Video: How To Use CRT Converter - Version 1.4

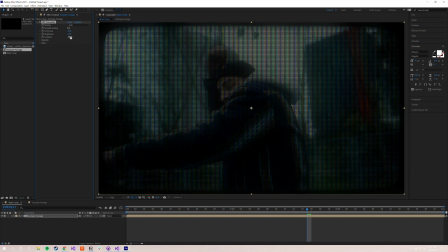If you want a little bit more contrast in your image, you can crank that up. Or if you want a desaturated look, you can turn that down. Pretty self-explanatory there. Next, we're going to move to the vignette subgrouping.
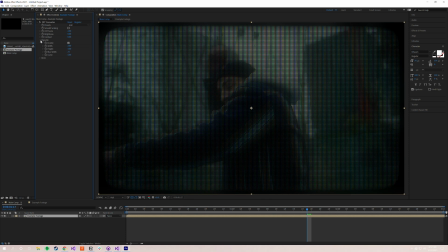So these parameters all have to do with the modular vignette that comes baked into CRT Converter. So this is one of my favorite parts about CRT Converter. And I think the vignette really helps to sell the effect of an old school TV.
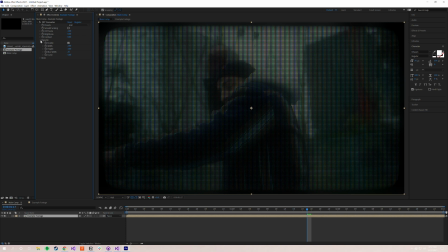If you're not familiar, old CRT televisions, the glass on the front of it kind of bubbled out. And what it did was the edges of the screen weren't hard right angles like we're used to on modern LED and OLED panels.
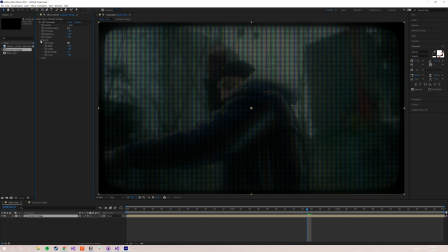And so the vignette is a really great way of kind of cheating that effect. And it really helps sell everything, in my opinion. Of course, you can enable and disable it just with this checkbox. So this is great. Say you're shooting a short film and a character is watching something on a CRT TV.
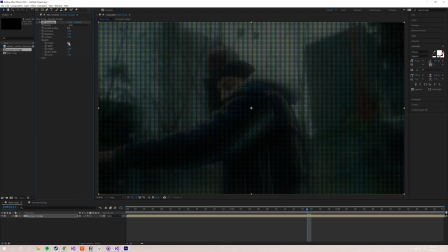You can disable the vignette and you can actually key your footage in to a different scene. So it's a really great way of compositing some VFX if you want to get rid of the vignette. Totally, totally cool if you do that. But if you're doing it full screen for a music video or something like that, it might be nice to help sell the effect with this.
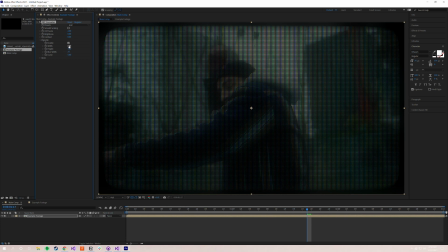So we're going to turn it back on, and I'm going to show you what these parameters do. So width and height, again, probably a little self-explanatory. These just adjust how wide and tall the vignette is. So if we crank it up, you'll see we have a much smaller, almost like a 4:3 aspect ratio, something a little bit more old school.
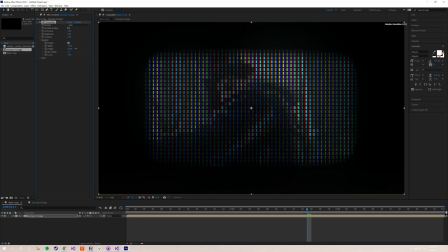And then if we crank up the height as well, you can see it cranks down even farther. So this could be interesting if you're doing some kind of stylistic piece. You can cut between different vignette sizes just to add a little bit more variety. There are tons of ways you can do this. Again, I would love for you guys to experiment with it.
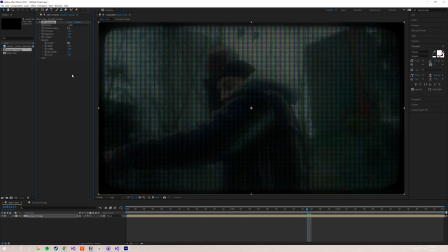We'll just reset those real quick. Next is blur width. So this actually adjusts how wide the blur between the vignette and the image is. So if you wanted to set it down to 0, for example, you see that gives us a nice crisp line around the image.
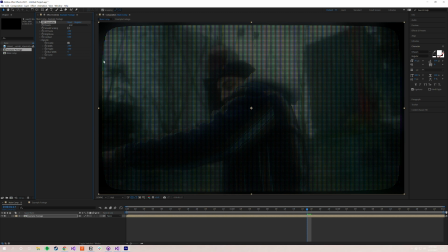We do get some color distortion over here, and I'll zoom in and show you what that is.
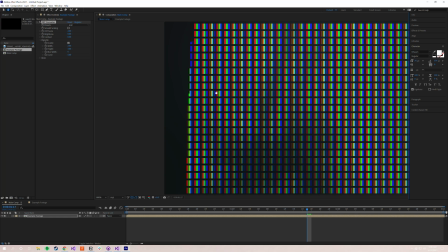That's actually just the vignette cutting off some of the CRT image.
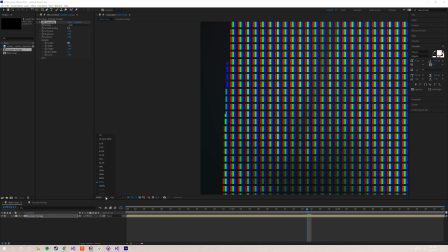And so what happens when you zoom back out, of course, is that since you're only getting a sliver of the RGB block,
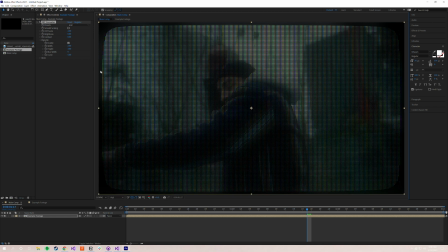it looks like chromatic aberration or some kind of color distortion. So again, if you don't want that, you can just turn the blur back up. If you think it's an interesting glitchy effect, then by all means, set your blur width to 0 and have at it. But we'll go ahead and play that back up to 25 so I can show you guys a little bit how it works.
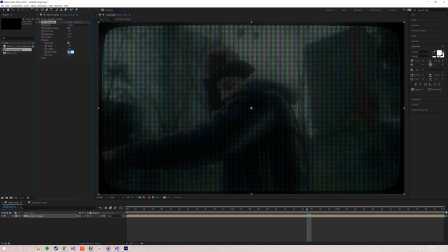You see it's starting to blur back in. We'll set it to 25. This is the default. And we'll set it up to 50 to show you guys what it looks like when it's cranked up. And as you can see, it's a much softer, smoother vignette.
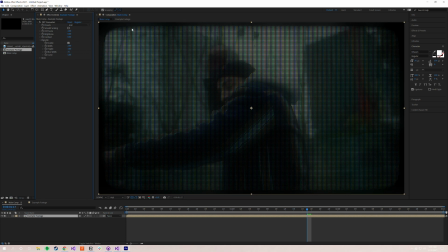And last is curve. Again, probably self-explanatory, but this adjusts how much the corners of your image curve. So if we set that down to 0, we get a square vignette. Could be interesting, of course, if you're going for a widescreen aspect ratio or something like that. Or if you want to get really stylistic, you can crank the curve back up
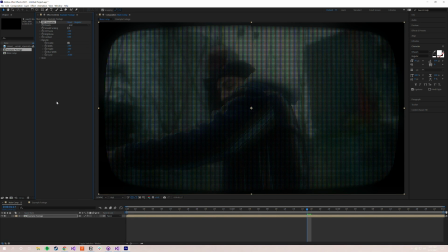and you get a much smoother, almost, to me, this feels almost more like 1970s for some reason. No idea why, but you can play around with that as much as you want. By default, it's at 5. It's feels the most naturalistic to me, but again, encourage you guys to play with it.
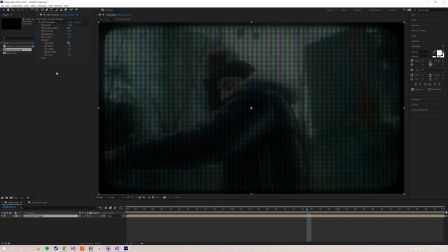I always, always, always encourage you guys to just play around with the settings, see what you can find, see what feels good to you, because I have my own opinions about how you can use these plugins, but that doesn't mean they're the right opinions, and I encourage you guys to experiment on your own.